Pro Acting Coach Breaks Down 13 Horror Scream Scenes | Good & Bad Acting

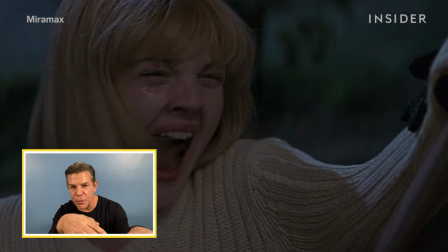5s
What's interesting about Drew Barrymore's performance is that each of the screams seem to be a little different.
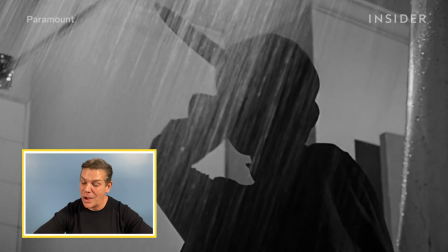12s
And that is a good scream. Hi, I'm Scott Sedita.
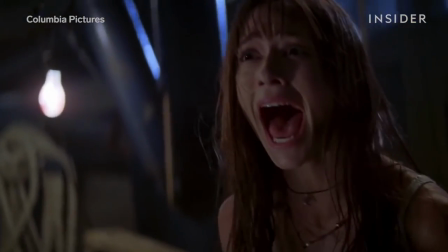16s
I'm an acting coach here in Los Angeles, and we're going to be reviewing some horror films, specifically screams in horror films. What works and what doesn't work. So here we go.
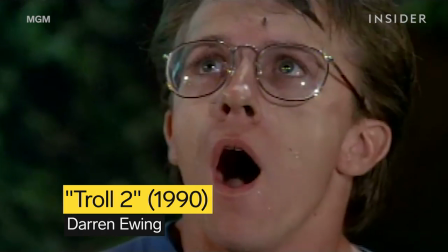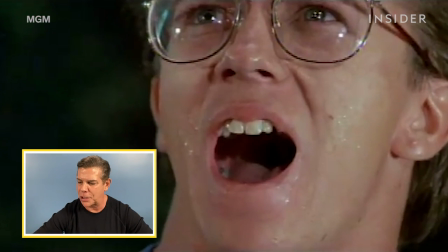34s
This particular actor, who's supposed to be looking at trolls eating something, is not looking at anything.
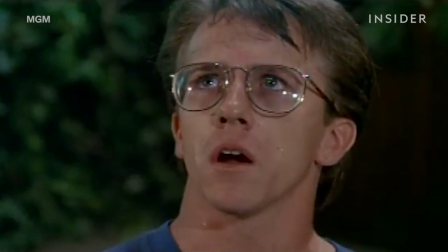41s
It's very clear.
They're eating her. And then they're going to eat me.
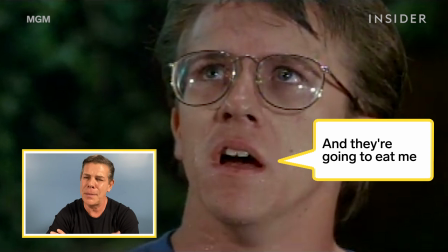47s Oh, God.
His line, and they're going to eat me, he seems to have a question mark on it, so as if he's unsure if that's a truth.
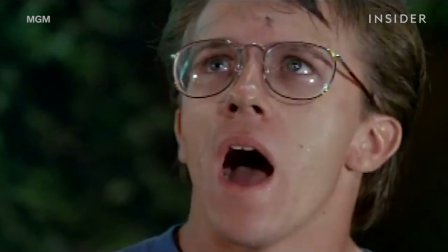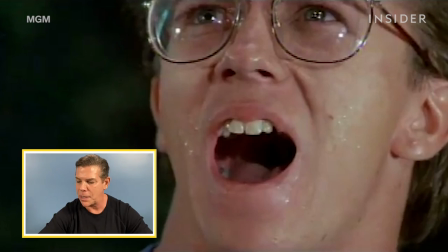62s
As far as the scream here, it's coming from his throat,
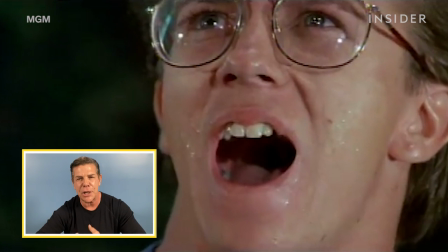67s
which means that it's not a strong instinctual scream that has a strong emotional aspect to it. If you're going to scream, it has to come from something instinctive inside of you with a strong emotional base, and that just seemed to be something somebody said action, and he went, ah!
There must be a logical reason for all this.
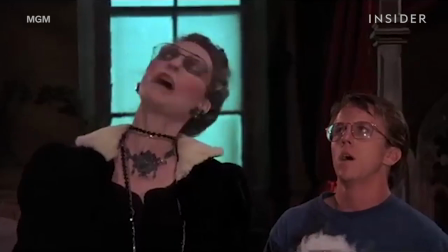85s Shut up!
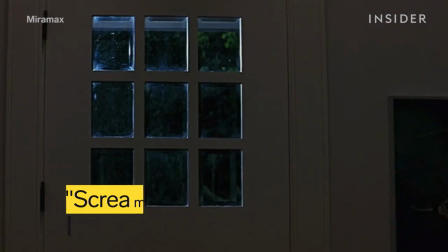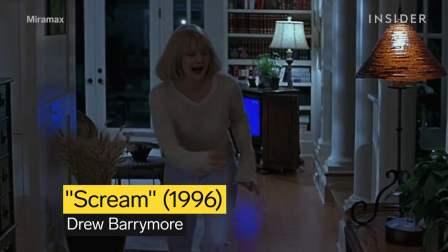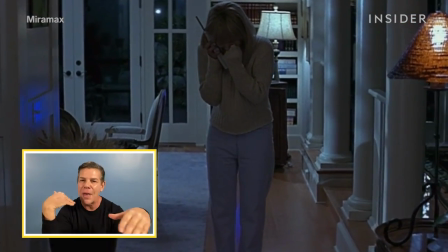95s
The telephone call, I'm outside, all of that play on horror films that Scream was doing,
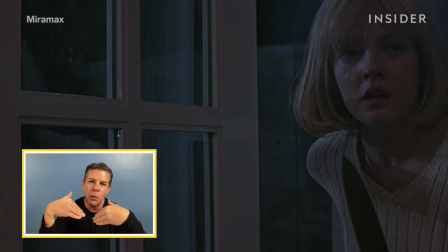102s
I think it works really well with Drew Barrymore.
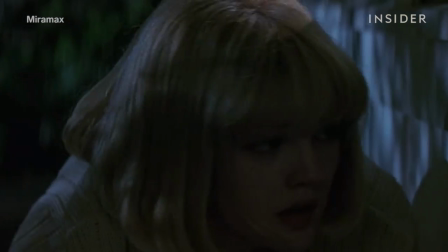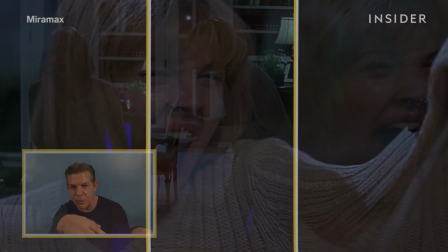113s
What's interesting about Drew Barrymore's performance is that each of the screams seem to be a little different.
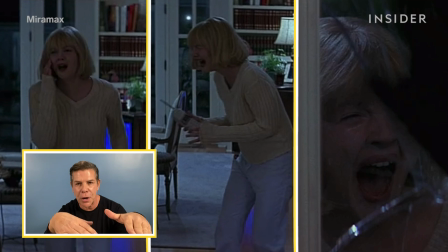123s
I don't know if that was necessarily planned, but she's a good actress,
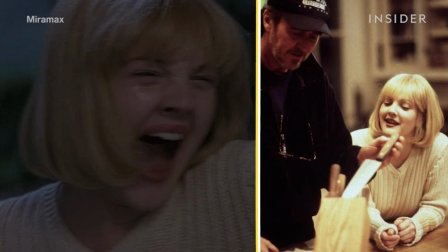127s
so she probably put a different intention behind each of those screams for her not to want to see the actor who was on the other end of that phone call.
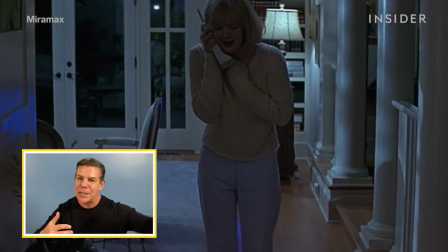134s
She was in it. She was in it. She wasn't just listening to an actor over there. She was in the whole moment.
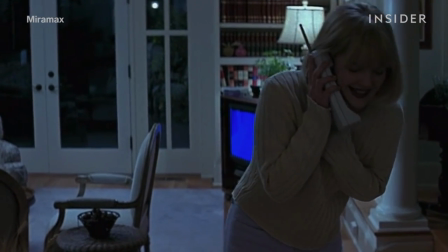139s
She was in the character, someone answering a phone.
Look, you've had your fun now, so I think you better just leave or else.
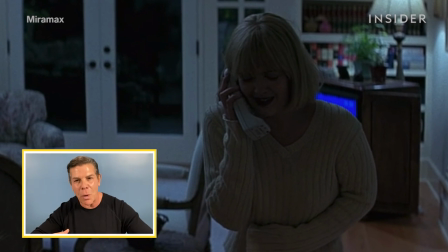147s Or else what?
And that's why I think the screams work so well for her, the realistic feeling of it.
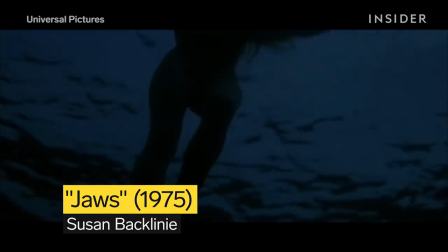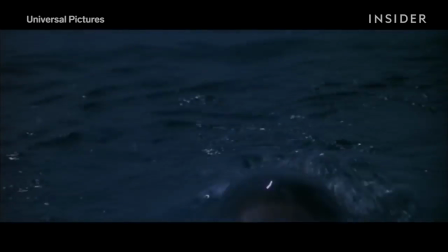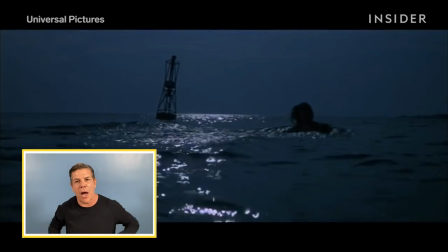167s
This is a really interesting scream because it's mostly done, it's all in the water, and it's also, you really hardly can see her face.
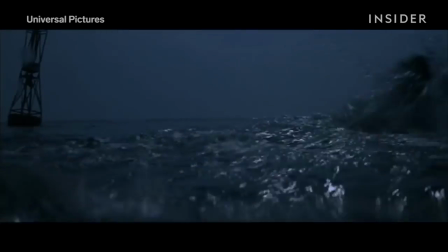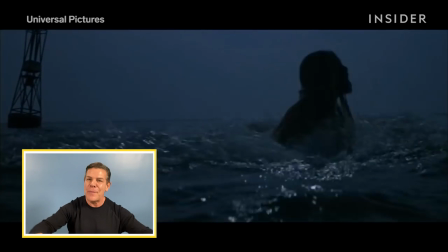184s
What's interesting about this is there's a symphony of a scream that's happening with the water.
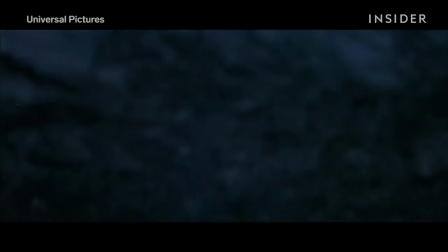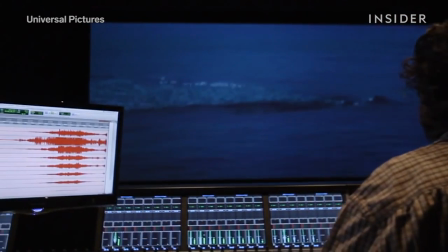195s
But if you look at it, I think some of those screams were added later. Some of those screams were turned down, turned up, made more intense.
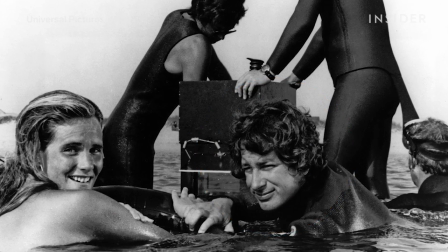202s
So I think the editor, the director had a lot to do with the actor's screams there to give us that horror that needed to be in Jaws.
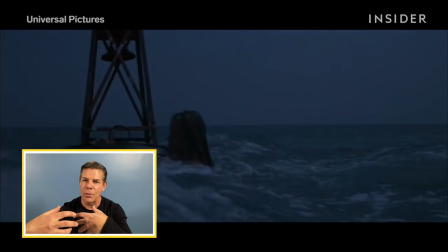214s
Her gurgling sounds are really well played here.
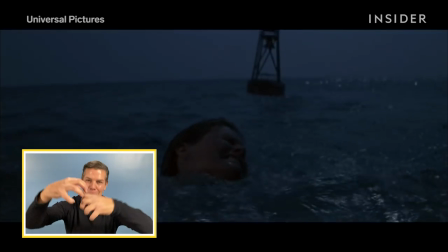222s
You kind of feel like the shark bit her and the blood is rushing all over the place.
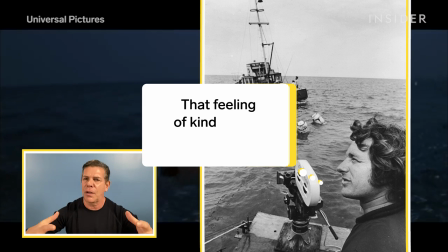228s
And I think that's what Spielberg wanted. He wanted that feeling of kind of like crazy real screams.
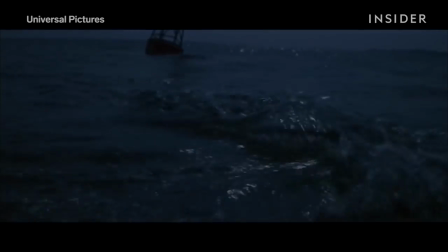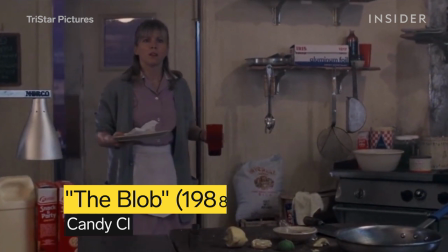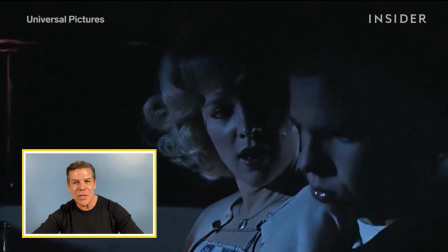245s
Okay, Candy Clark's a good actress. She was nominated for an Academy Award for American Graffiti.
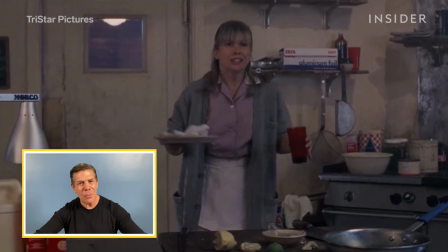251s
Not her best work here.